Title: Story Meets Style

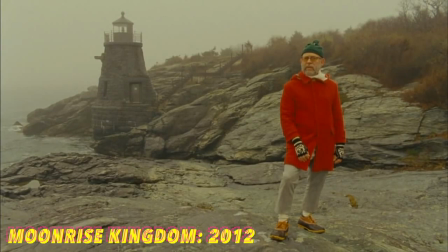We are on the far edge of Black Beacon Sound, famous for the ferocious and well-documented storm which will strike from the east on the 5th of September. In 3 days' time.
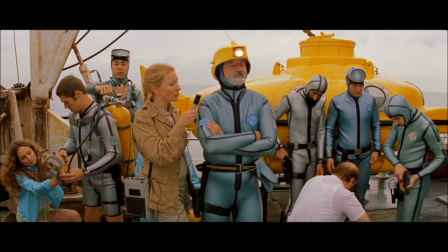Wes Anderson's work feels more like a treat than most movies.
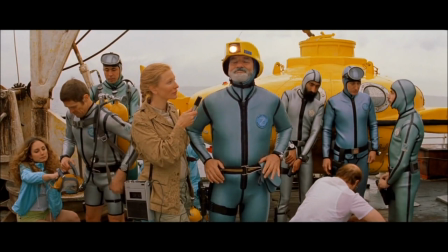Throughout all of Anderson's movies, you have a sense of continuum, a sense of, I've seen this before, but not in a bad way.
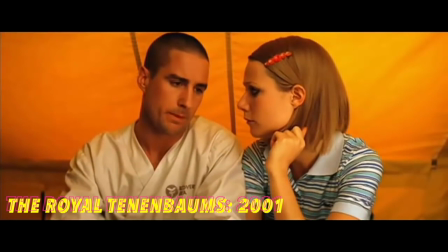There are several trademarks that distinguish Anderson's work, which most of it perfectly intertwines in a way to say, story meets style.
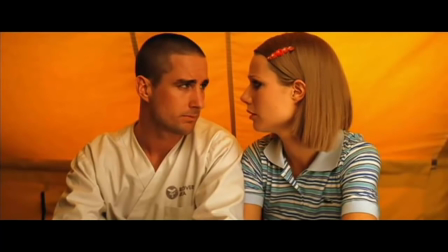By using these styles in his movies, he's not only shooting something, he is saying something, in a loud, but subtle way.
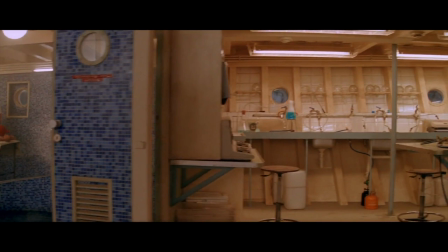Anderson uses a lot of panning shots. These are all very cleverly made and works well with an audience to give us a layout or a better sense of our surroundings.
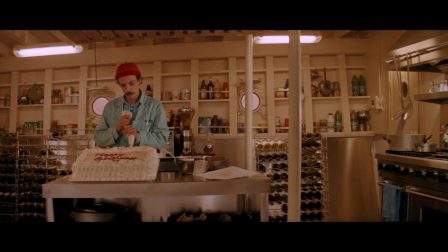Panning shots, such as the one here, demonstrate how nicely it is to comprehend and visualize what we are looking at as a whole.
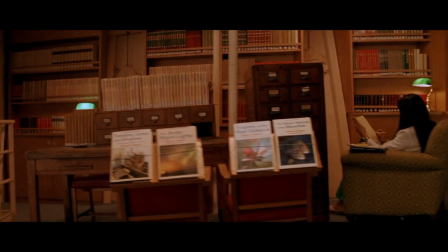Instead of Anderson deciding to get a shot of the entire boat externally, here he does it internally,
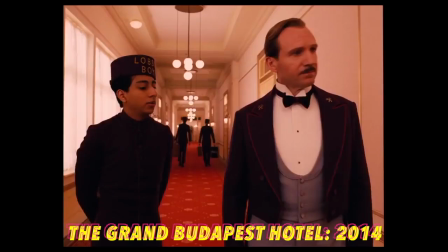letting us see exactly what it is and what is inside of it as well.
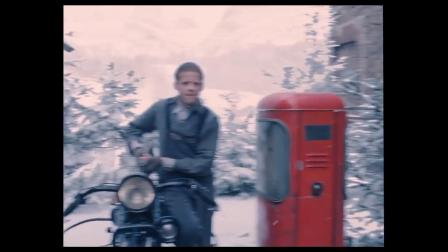Whip pans are shown for us to establish a subtle transition between two people and or differences of dialogue.
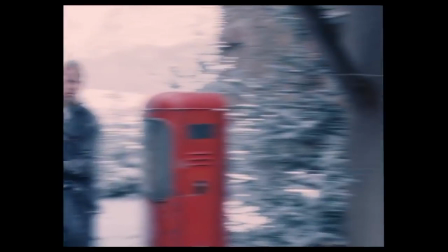Sledding, mountain climbing. Brendan, what's going on?
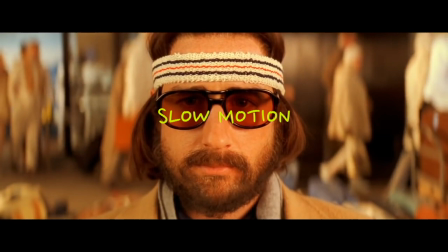I don't know. I guess the train's lost. What'd he say? He says the train's lost.
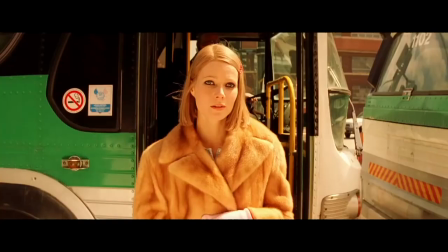How can a train be lost? It's on rails.
One of Anderson's biggest trademarks are his well-placed slow-motion scenes.
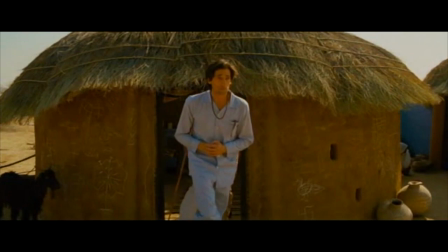These are not only fun to watch, but I think that every slow-motion shot Anderson makes means a lot.
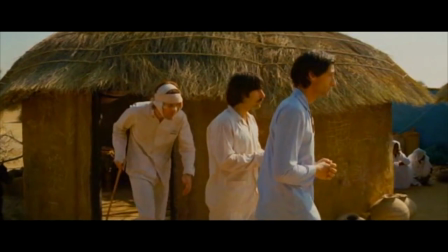Like, every slow-motion sequence we get in an Anderson movie is almost the underlying message in a way.
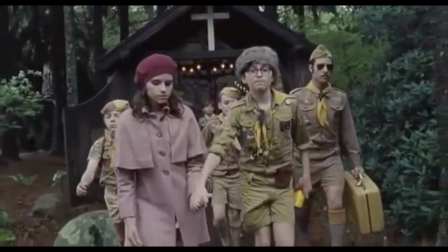This slows down time and makes us focus on the individuals on screen.
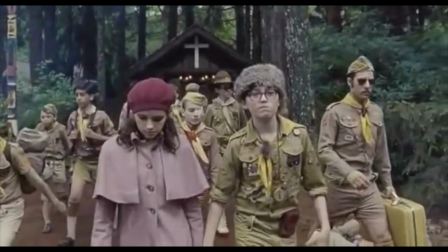I think his technique by using these slow-motion shots are to primarily create a lasting impression, which ultimately suffices.
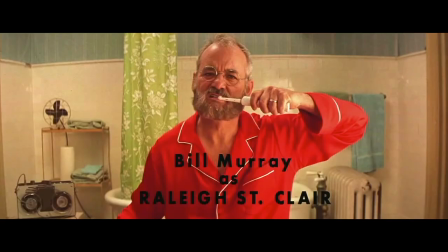Perhaps one of Anderson's biggest trademarks is that he has a reoccurring cast, and all of his movies are symmetrical.
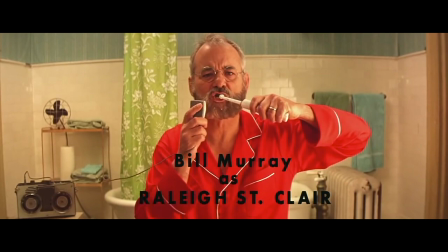Every introduction of a character has them perfectly in the center of the frame with their name below them.
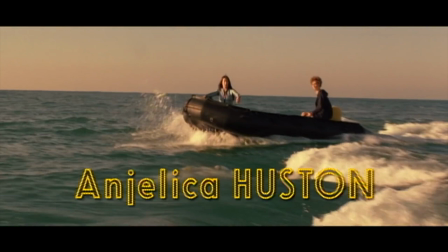Symmetry is important in film because angles means a lot. Typically, our point of view is flat or straight on.
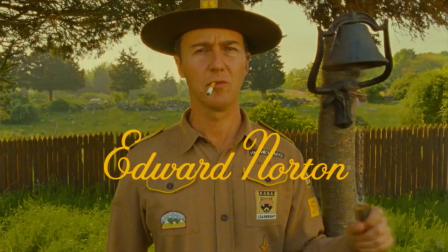As shown in all of his movies, mostly every frame adds up to be a perfectly arranged shot, symmetric in every way.
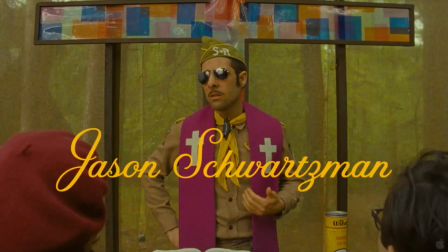This is a very powerful technique that makes us focus on the center of the screen,
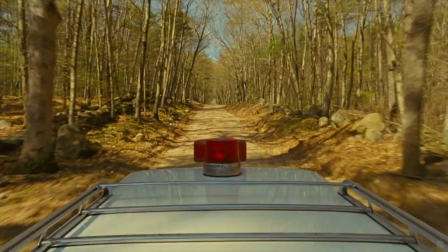that are one shot as opposed to several cuts, and is not only complimentary to the cinematographer, but the characters themselves.
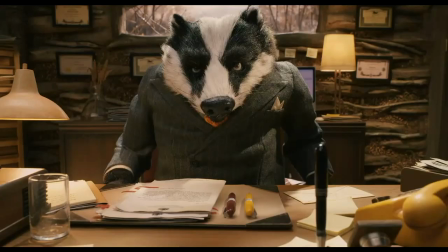The cuss am I? Are you cussing with me? No, you cussing with me? Don't cuss and point you're at me.
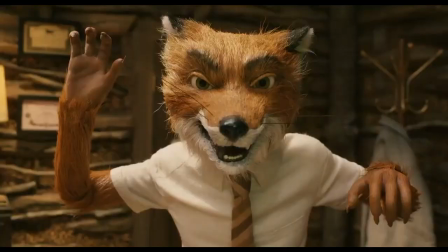You're gonna cuss with somebody. You're not gonna cuss with me, you little cuss. Cuss with me.
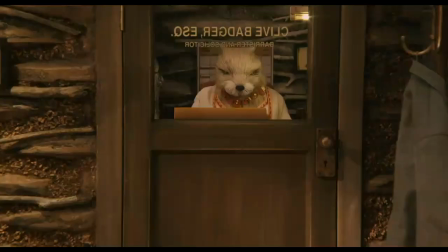Just by the tree.